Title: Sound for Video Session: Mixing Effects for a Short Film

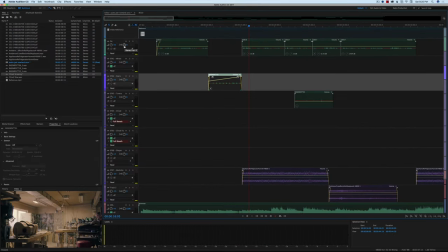Now, before we go, it any farther I forgot to explain some things here again last time we talked a little bit more about how I organize things so DX here is my dialogue track we just have a single dialogue track and then all these purple tracks here are the effects tracks that I
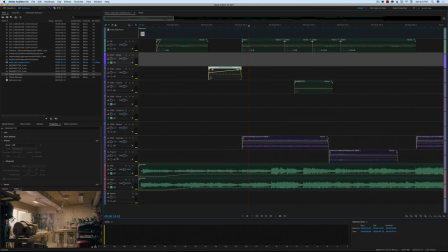have so far and I'm not done yet whoops and then the red tracks down here at the bottom are the music left channel and music right channel and then the last one here is the master bus so this is the output this is what it this is what you're gonna hear in the end all mixed together so um that's i just wanted to explain that so as we're going
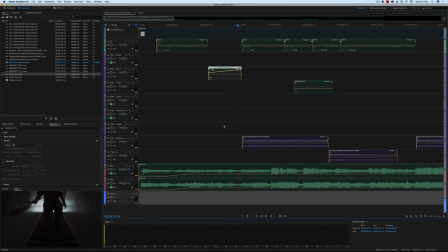through here you understand how things organized now one of the things that our director said again our director was levi
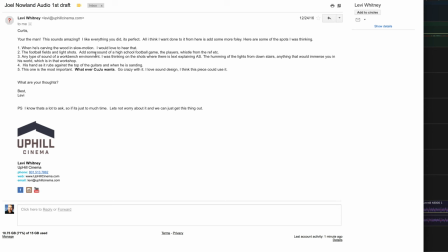whitney my friend and um he asked for some things in the sound design and these are just a like a quick list he made when he's carrying uh when he's carving the wood in slow motion i would love to hear that the football field and light shots add some sound of a high
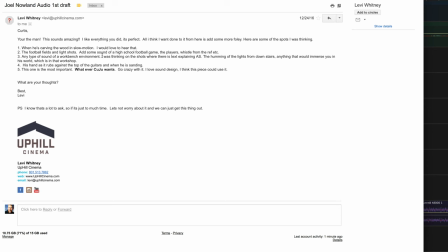school football game any type of sound of a workbench environment i was thinking on the shots where the text is explaining as which is his condition the humming of the lights from the stairs anything that would immerse you in his world his hand as it rubs across the top of the guitars and
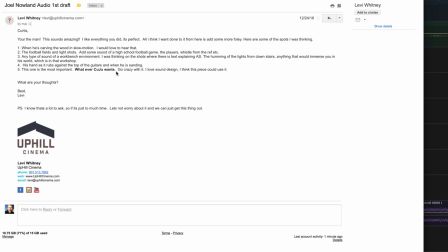we're gonna come across this stuff here a little later here and the most important whatever Kuju wants so go crazy with it so he's giving me some pretty some
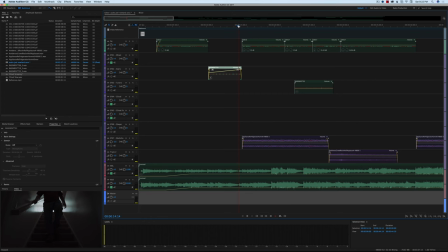pretty good freedom here to do something awesome so we won't let him down so the next thing we had now back to production day
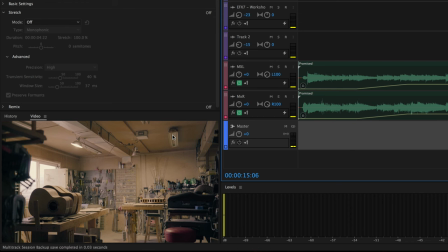you'll notice that some of these, actually most of these lights are not on. We actually unplugged those because they were making a racket. They were very noisy fluorescent lights. It turns out that Levi, in terms of lighting design, just wanted to use the windows to light to give it a little bit more of a moodier feel to it.
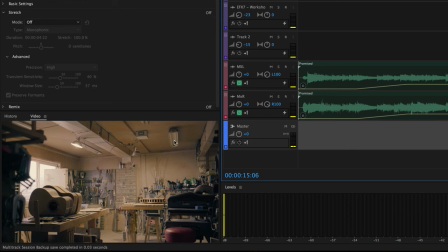And we also wanted to get the noise from these lights taken care of so that we could record the actual effects that we were recording there that we're going to come across here in a little bit so and then we could add that kind of buzzing noise back later on if we you
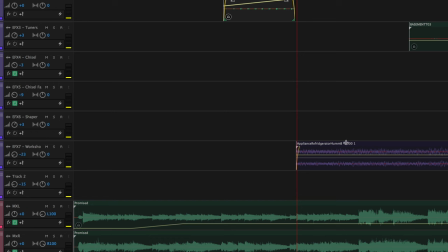know to taste and so that's essentially what we've done here this clip right here is the workshop sound and and technically um to be honest it wasn't what i recorded there i actually ended up using a different um sound effect that was recorded
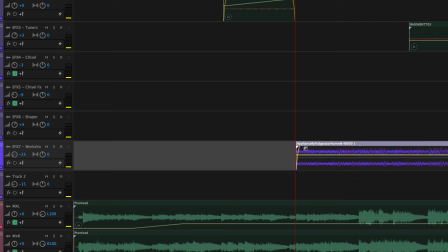by um frank serafini in fact and this is actually an appliance refrigerator hum. And you'll see here, let's play for you a little segment.
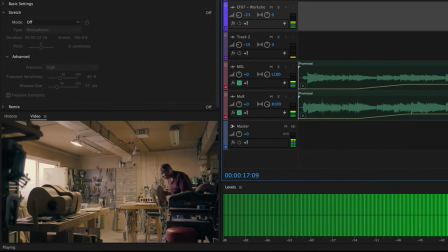My name is Joel Noland, and we grew up all over the place. I'm from a big family. I was playing football. I love playing football. That was my sport of choice.
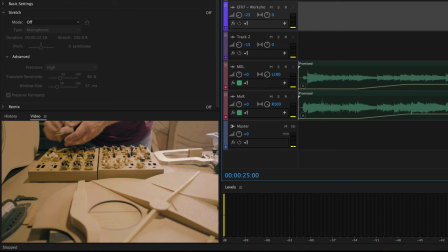Okay, we'll stop there. So it's just adding a little bit of room tone, a little bit of a buzz in the background. Again, it's a workshop, so you kind of want it to sound a little bit gritty. You know, not too bad, but a little bit, and it's very subtle.
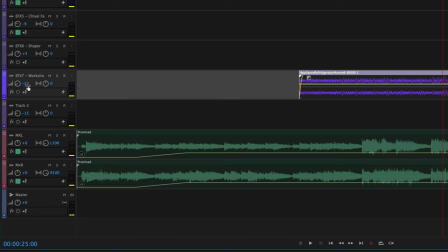You can see here on this track I've pulled the fader back 23 decibels, so this is actually a pretty loud one. In fact, if we solo it here, you'll hear it.
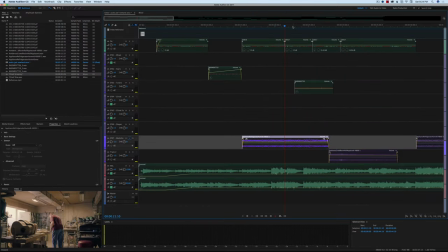Okay, so that's what we're working with there. Alright, so next here, this is actually a sound effect that we did record on the spot, and let me just play this part for you as he picks up the guitar tuning, the tuners.
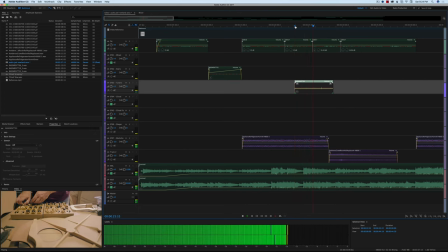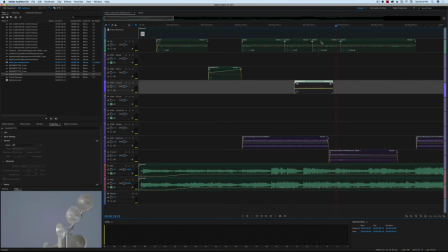Okay so that was you know again pretty subtle but it's it kind of it helps to draw you in a little
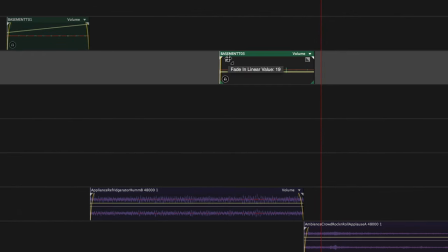bit as the goal there and again in this case I want to fade these in and out just a touch. Okay next up we have the football field. Now this is sort of a sort of a it's almost like a dream sequence not exactly but it's you know kind of helping to tell the story but there's no one at the football field as he filmed it, but yet we have the sound of a crowd. So, you know, it kind of, that's the effect the director wanted. I think it works pretty well. Here's an example.
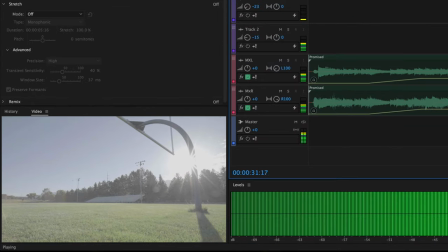The football in ninth grade, I noticed a little stiffness in my ankles when I would cut real hard and someone was chasing me, trying to run me down.